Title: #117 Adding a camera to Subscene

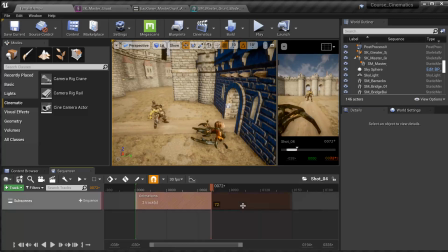В прошлом уроке мы сами добавили сабсцен к нашему шоту 0.4 Давайте мы его уменьшим, потому что нам он в принципе тут не нужен за пределами Вот, и собственно что я хочу теперь сделать Я хочу теперь добавить к этому сабсцену еще один либо сабсцен,
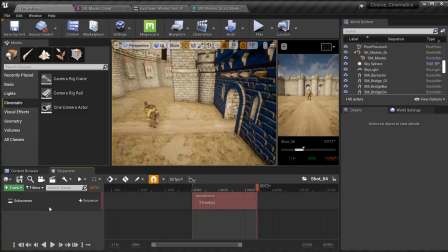либо просто можно сделать даже камерой То есть вообще по-хорошему тут нужно создавать еще один сабсцен, где конкретно заниматься уже именно работой с камерой
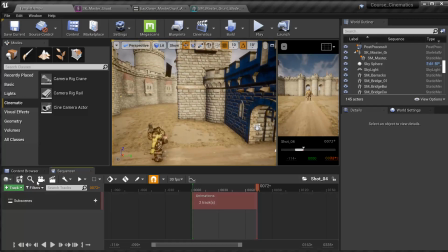но никто не мешает здесь просто добавить саму камеру и собственно дальше с ней заниматься у вас
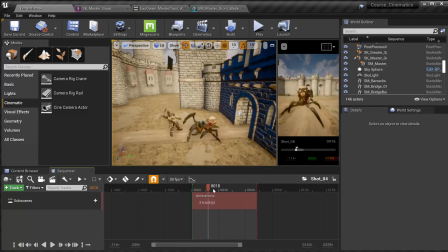уже есть готовая анимация то есть все готово теперь задача другого специалиста оператора все это как-то красиво оформить вот ну понятно что вот сами не сможем сколько я не являюсь оператора вот но попытаемся
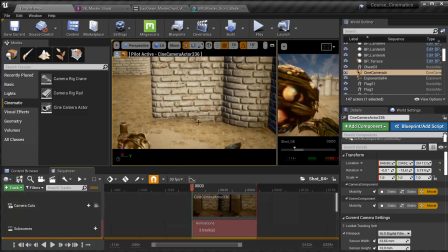что-нибудь сделать и так создаем новую камеру вот мы с принципе с ней уже в ней пилотируемся.
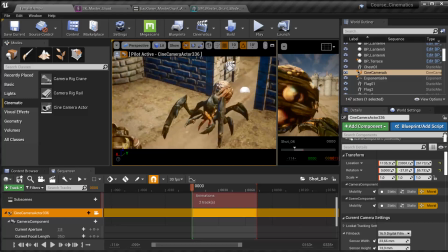Она также является спаунабл, поэтому не забываем об этом. Ну и допустим, как-то вот так, пусть у нас с вами будет первый ключик.
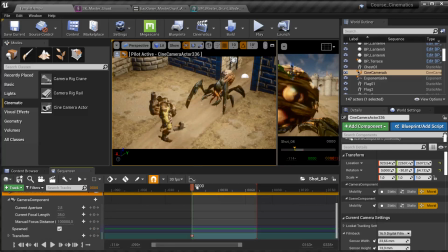Значит, я ставлю ключ на трансформ. Дальше смотрим, что у нас происходит.
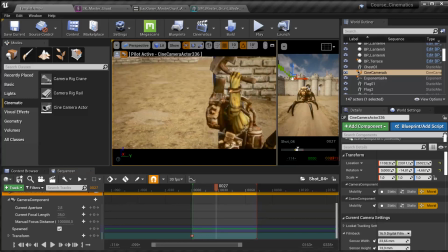Так, я хочу, чтобы в момент этого удара мы с вами оказались где-то вот тут. Чтобы прям поразглядеть его более детально, что ли.
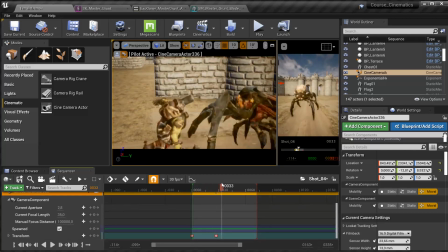Так. Вот. Дальше я думаю, что у нас камера пусть тут зафиксируется, поэтому я ставлю ключик в том же самом месте, да, то есть, чтобы у нас камера остановилась.
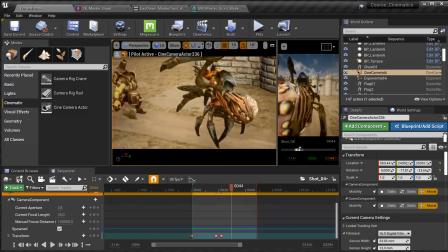Вот. И дальше, соответственно, мне нужно куда-то вправо, например, и вот так чуть-чуть, чтобы просто увидеть, как он упадет, и паук погибнет.
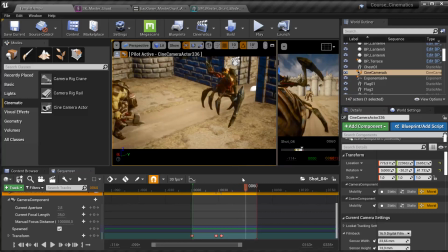Так, только где он тут?
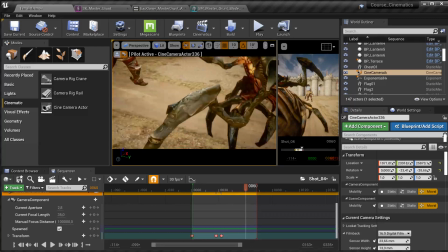Так, ладно, давайте с вами попробуем пока что вот так вот.
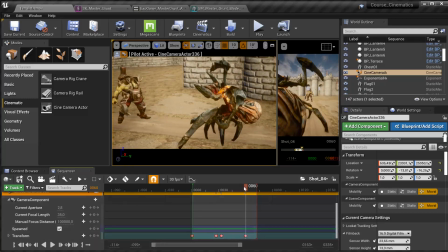Вот и поставить ключик. Посмотрю, как это работает. и надо еще вниз опуститься да я думаю это будет идеально просто q
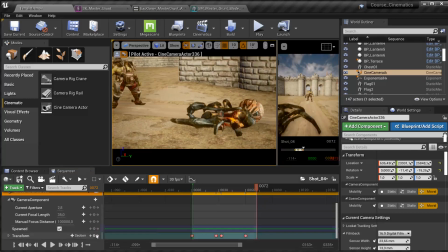нажимаю и вот так вот вниз и стали тоже ключик ну примерно вот так вот это вот такая работа с камерой то есть в принципе ничего сложного нету ну мы сами целом то все создали уже
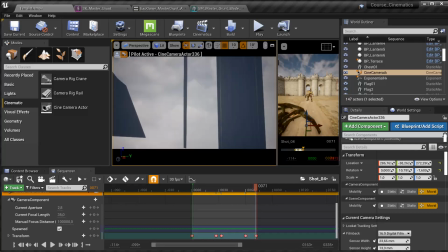плане анимации все что нужно было сделать это так что произошло нас
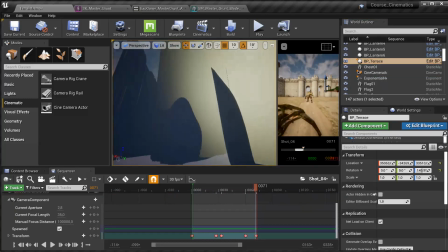там так и не помню куда все делается то какой-то баг непонятный так
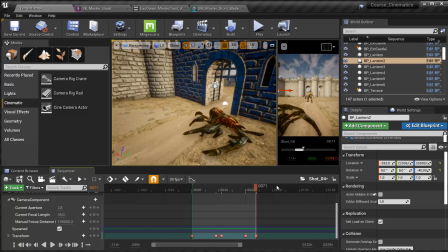вот вроде бы нормально так вот и теперь теперь нам нужно открыть сейчас мастер
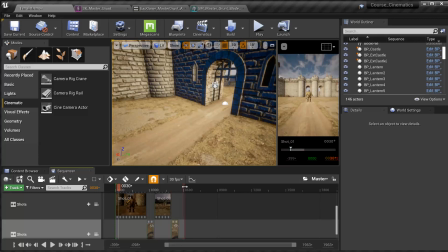тут у нас есть shot 04 вот но он почему-то здесь не отображается вот теперь отображается так тут у нас animations камера
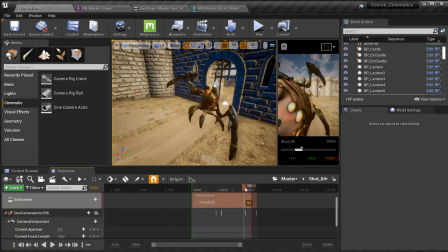все здесь у нас также присутствует что
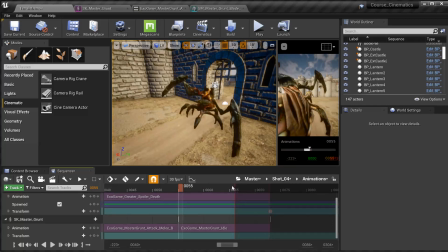весьма странно то есть у нас тут ограничено. Так, надо сейчас вернуться обратно в шот 0.4. И так, у нас тут в мастере, значит, ограничено. Понимаю, почему.
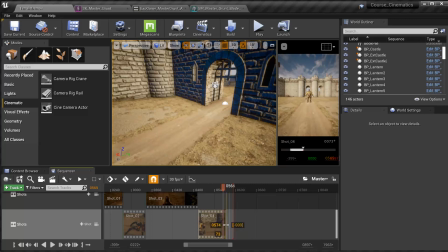Так, сейчас мы увеличим его. Да, вот. Все, полный шоп-шот проигрался.
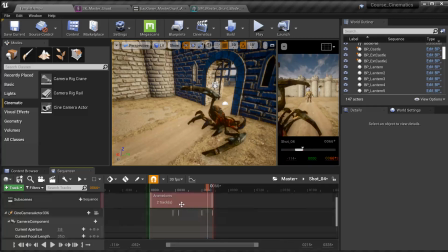Вот, теперь целиком, да, все тут влезает. Вот, animations тоже целиком все вылезает.
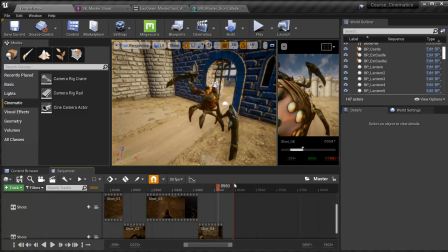Возвращаемся в мастер. Вот, и ставим конец анимации, собственно, вот на этом вот моменте.